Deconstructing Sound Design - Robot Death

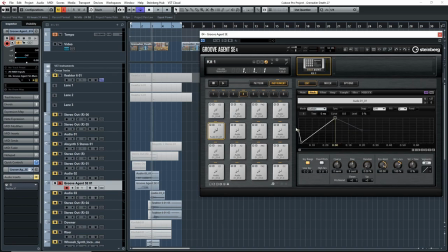4:09 so this is the sound. The reason it sounds different is because I added some pitch, a pitch envelope, so I made it go down really fast in pitch and then up really fast. So, but if I take that off, you'll see it should be the exact same sound.
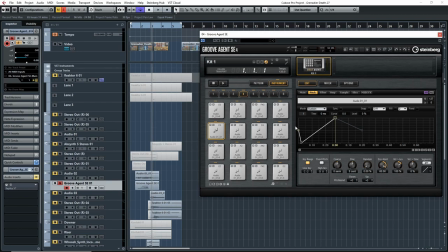4:27 Yeah, the exact same sound and then I just made the pitch envelope go down really fast and then up really fast.
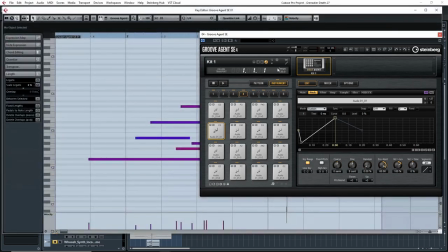4:34 And then what I did now is I just went on my keyboard again and I just played a whole bunch of notes.
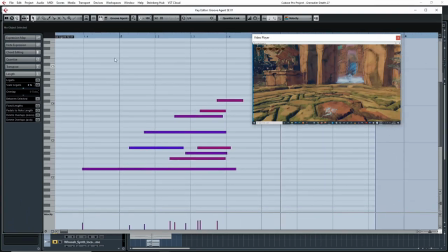4:39 A whole bunch of notes and then I kind of freestyled it again.
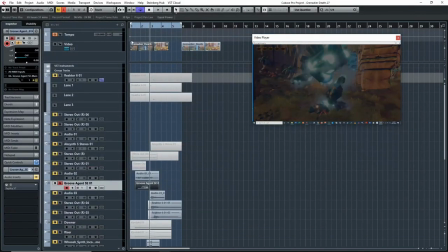4:45 And yeah, this is what it sounds like.
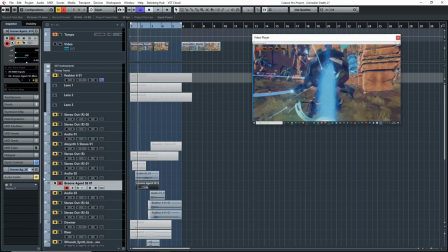4:50 So I thought it was very crackly and it kind of went well with the image there. So that's how I did that one. And then I added some delay just to make it last and give it a tail. right and now together this is what i had to start my sound
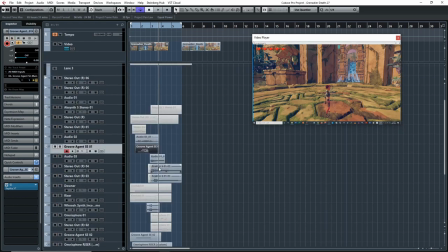5:12 all right so it's just a texture an electrical texture that i was going for and that that was that um the next thing i created here
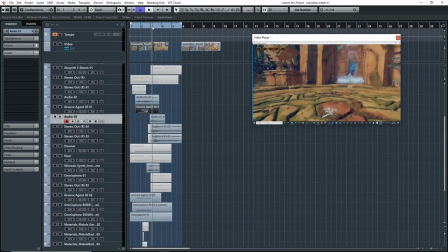5:18 uh are the is the impacts for the the death of the robot so kind of the explosion part and the way i created that as you can see i have no insert effects is basically i just took um
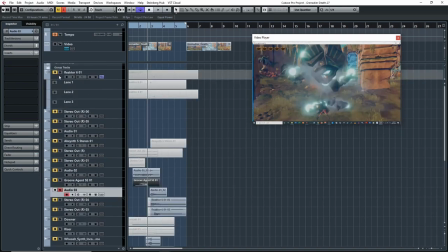5:33 s layer again imported a whole bunch of impacts and explosion sounds until I found one that I liked,
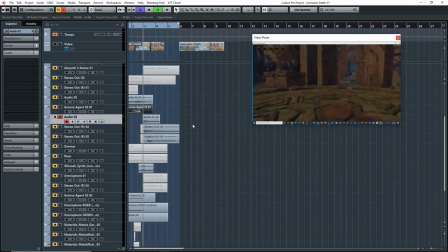5:38 randomized a whole bunch of parameters, and then I found something I like, and this is what it was. Right, so that was my first layer to start with. And then I had another layer here. I'll see what that sounds like by its own.
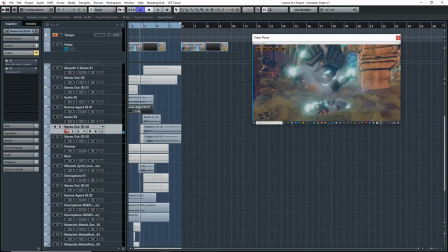Right, so this is my bass boomy layer.
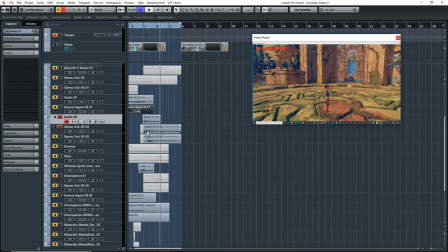6:03 And yeah, this is the same thing as the previous layer here, the previous impact layer, is basically just S layer, except I was playing really low on the keyboard to get a bass sound. So together it sounds like this.
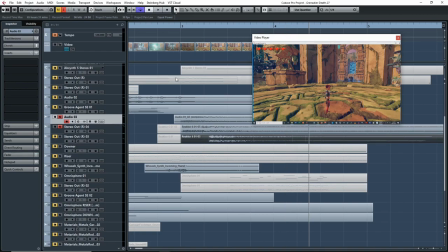6:15 and as you can see here I kind of delayed the transient just a little bit off the first one just so they wouldn't line up exactly just to give it a bit more punch.
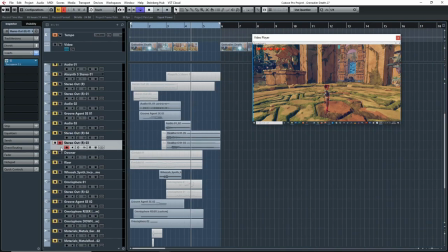6:27 All right now this third layer let's have it listen to what this is.
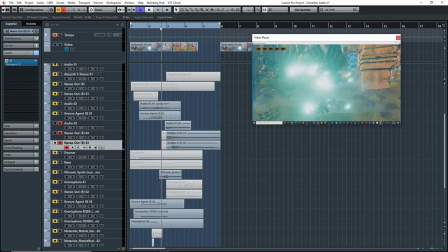6:39 Let's have it listen together I think this might have been when the robots falling.
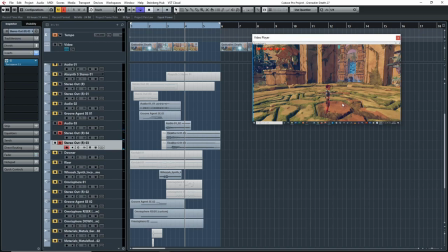6:44 Yeah so I think I added this layer a bit later when I was working on the metal and I wanted a kind of a bassier layer for the metal when the metal fell on the ground. So that's what this impact layer is. Anyway, so that was a basic impact.
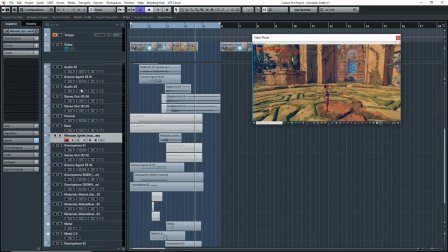6:59 Because I wanted to accentuate it, the impact even more, what I did is I added kind of a swoosh sound here. And this is actually from a library. I think this is from Boom Library if I'm not mistaken. It might be also from the GDC free samples. Basically it's just a flame swoosh. So let's hear that by itself.
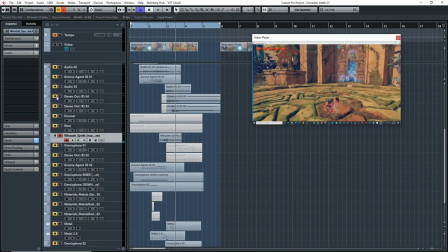7:23 Yeah, so as you can see there's no effects or anything. I left it as is and basically just to intensify the impact right here so it sounds like this.
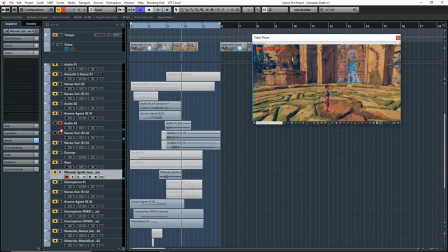7:33 Alright, it just makes it much more intense, much more impactful. So all together now let's listen to what we have.
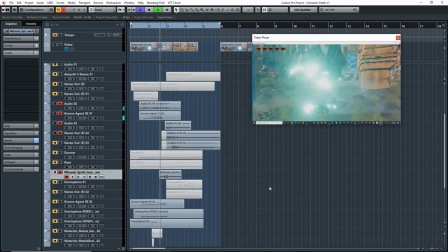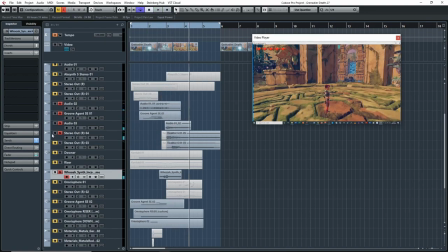7:45 There you go.
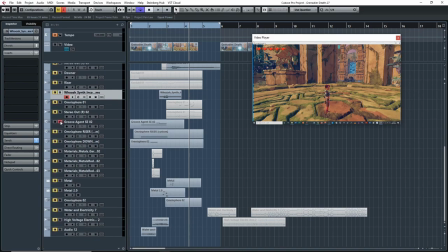7:48 all right so the next thing i wanted to work on was basically i wanted a lot more tension and build up whenever
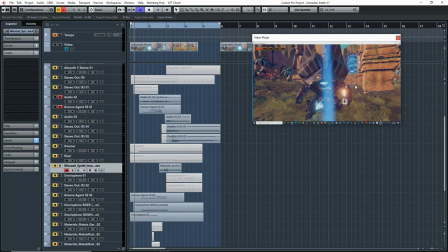7:53 there was the um when the robot's dying here as you can see you can see
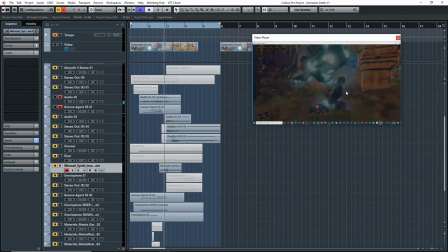8:00 all the energy is coming back into the robot it looks like he's like getting gonna explode but there's all this tension going on so i wanted to have
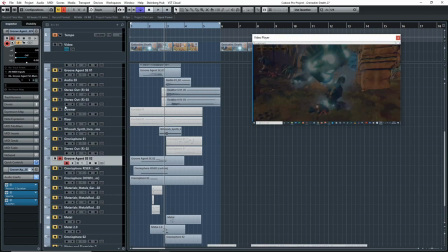8:07 something like a riser uh happening so that's what i did uh i think this is what this layer is let's hear it oh